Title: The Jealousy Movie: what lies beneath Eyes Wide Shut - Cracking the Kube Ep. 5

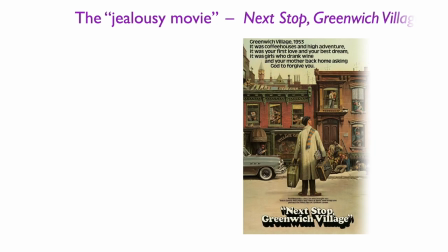12:15 Next up, Greenwich Village,
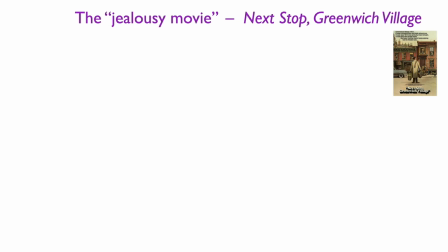12:17 is an autobiographical work in which Mazurski gave dramatic form to his experiences as an aspiring actor in the 50s. Essential to the plot is the protagonist's love story with a girl and her betrayal with one of his friends.
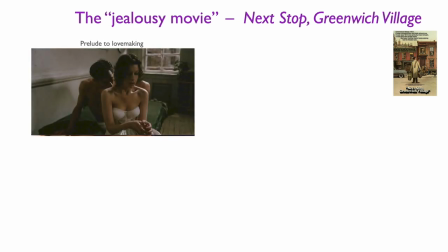12:32 There are a few visual connections between the two films,
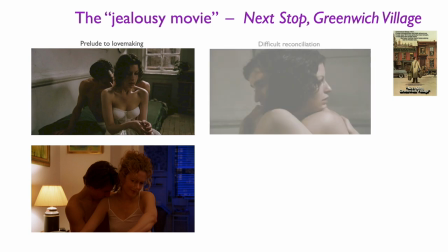12:35 but what strikes me in particular is this moment in which the couple tries to reconcile after her confession.
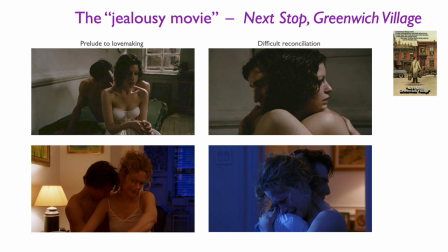12:42 Documents in the archive again prove that Kubrick rearranged the blocking of the scene to have Cruise and Kidman imitate the couple in Mazursky's film. In an earlier configuration they were holding their hands on opposite sides of the bed.
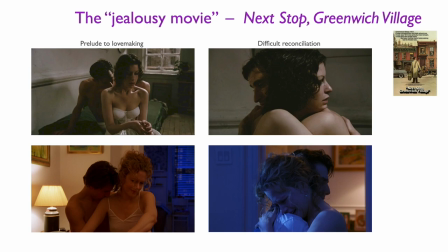12:57 The visual allusion is again particularly fitting, given that it connects two couples dealing with betrayal and trying to make peace.
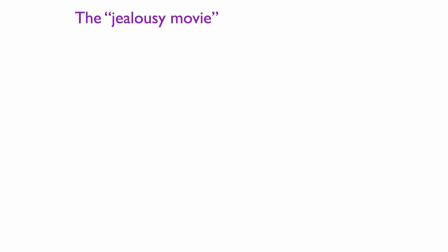13:06 Naturally, Kubrick's best friend and former business partner James Harris is included too with Some Call It Loving, a film that Harris wrote, directed and produced in 1973 by adapting a short story by John Collier.
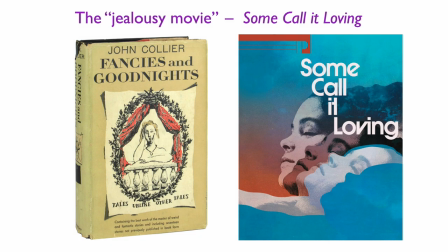13:21 A personal theme to Harris, as Eyes Wide Shut is to Kubrick, Sam Colette Loving is an exploration of sexual fantasies and erotic role-playing. It tells the story of a guy who awakens a sleeping beauty but cannot find happiness nonetheless.
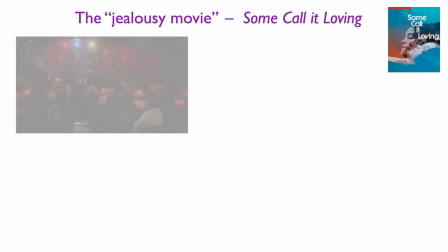13:38 Kubrick quoted Sam Colette Loving in the Sonata Café scene of Eyes Wide Shut.
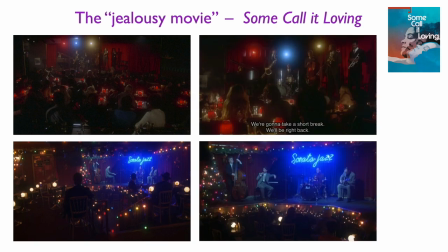13:42 The staging, blocking and camera movements are all identical to the jazz club scene in Eris' film.
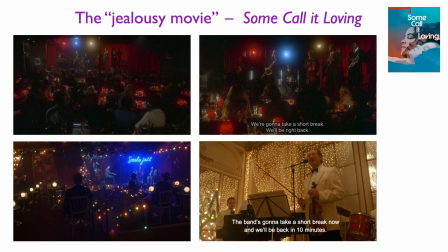13:49 And the closing line again was lifted and reworked in the Christmas party scene at the beginning of Eyes Wide Shut during rehearsals.
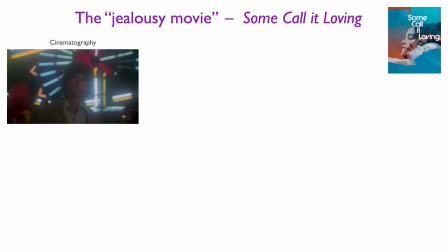13:58 One could also argue that the warm glowing effect of the cinematography by Mario Tosi
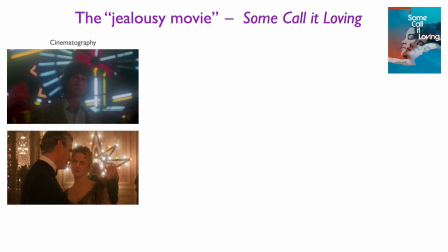14:03 served as an inspiration for Kubrick and his lighting cameraman Larry Smith,
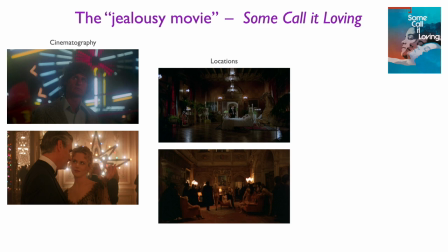14:07 or that the dream castle in which the story unfolds was taken as a model for an equally oniric location in Eyes Wide Shut. even some of the
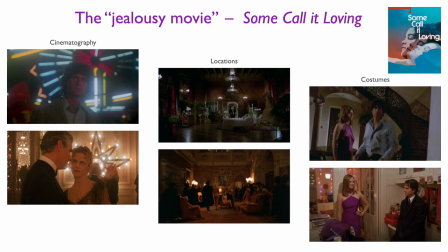14:16 costume choices seem to have been borrowed from Harris's film. We'll talk more about Sam Call It Loving in a moment. For now I think it's clear that Trump Novella was the story that gave Kubrick the chance to finally make his own Jealousy movie.
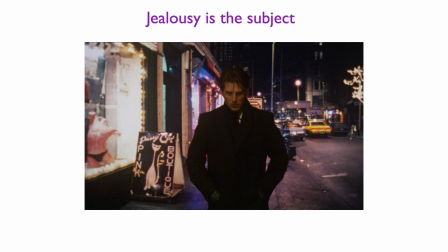14:31 And Jealousy is therefore the subject of Eyes Wide Shut. But the topic of Jealousy is an undercurrent that reoccurs throughout Kubrick's career and of which Bill Harford is only the most evident manifestation.
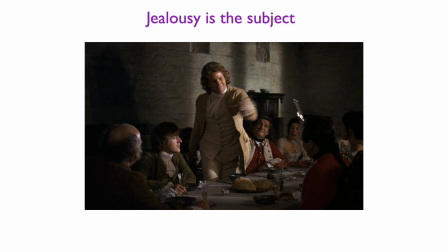14:45 In Barry Lyndon, Redmond Barry is jealous of his cousin Nora when she flirts with Captain Quinn,
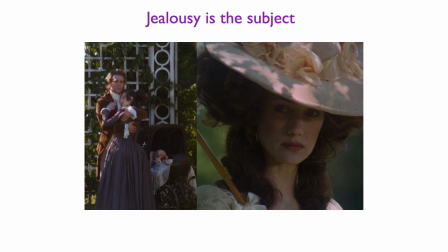14:51 and later Lady Lyndon is jealous of Barry, who betrays her several times.
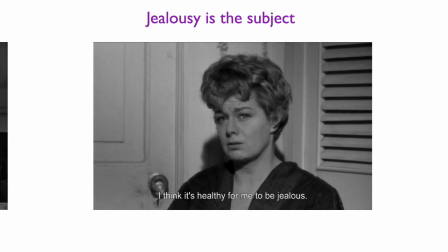14:56 In Lolita, Charlotte Hayes is jealous of Humbert Humbert, who is in turn madly jealous of Lolita.
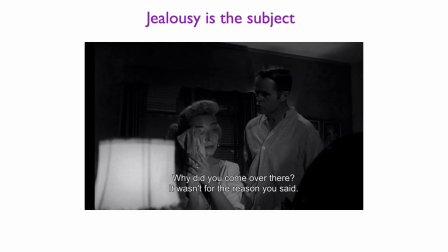15:02 The same happens to George Petty, who is jealous of his wife Sherry in The Killing.
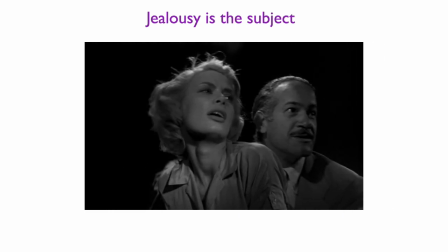15:08 And finally, in Killer's Kiss, Vincent Rapallo is the most jealous character in Kubrick's filmography.
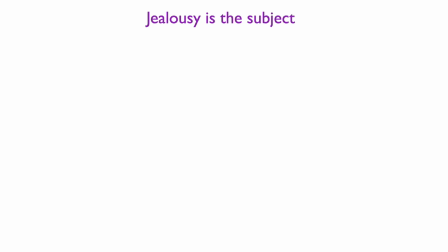15:15 The closer we get to the early projects, the more jealousy becomes prominent and connected with marital infidelity. Adultery is central to the plot of The Burning Secret and even more to that of The Death of a Bachelor,
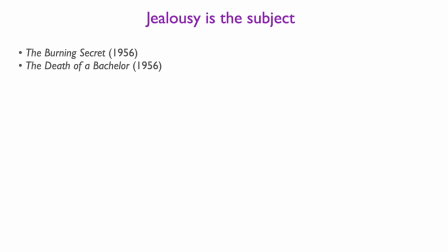15:28 which is essentially a psychological study of how three husbands react to the news that all their wives cheated on them with the same man. Moreover, a number of plot and character sketches that Kubrick jotted down when he was young deal precisely with dysfunctional marriage, jealousy and adultery.
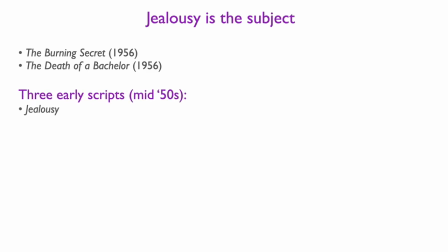15:47 For example, a treatment titled Jealousy tells the story of a wealthy New York business manager who suspects his wife is having an affair. With a growing sense of paranoia, he begins to have visions of his wife's infidelity and decides to take revenge by sleeping with a stranger,
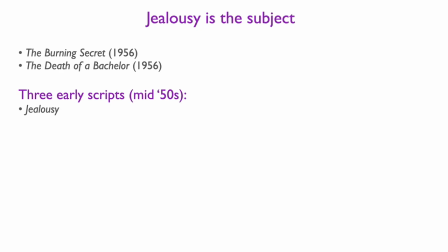16:05 something he ultimately cannot bring himself to do.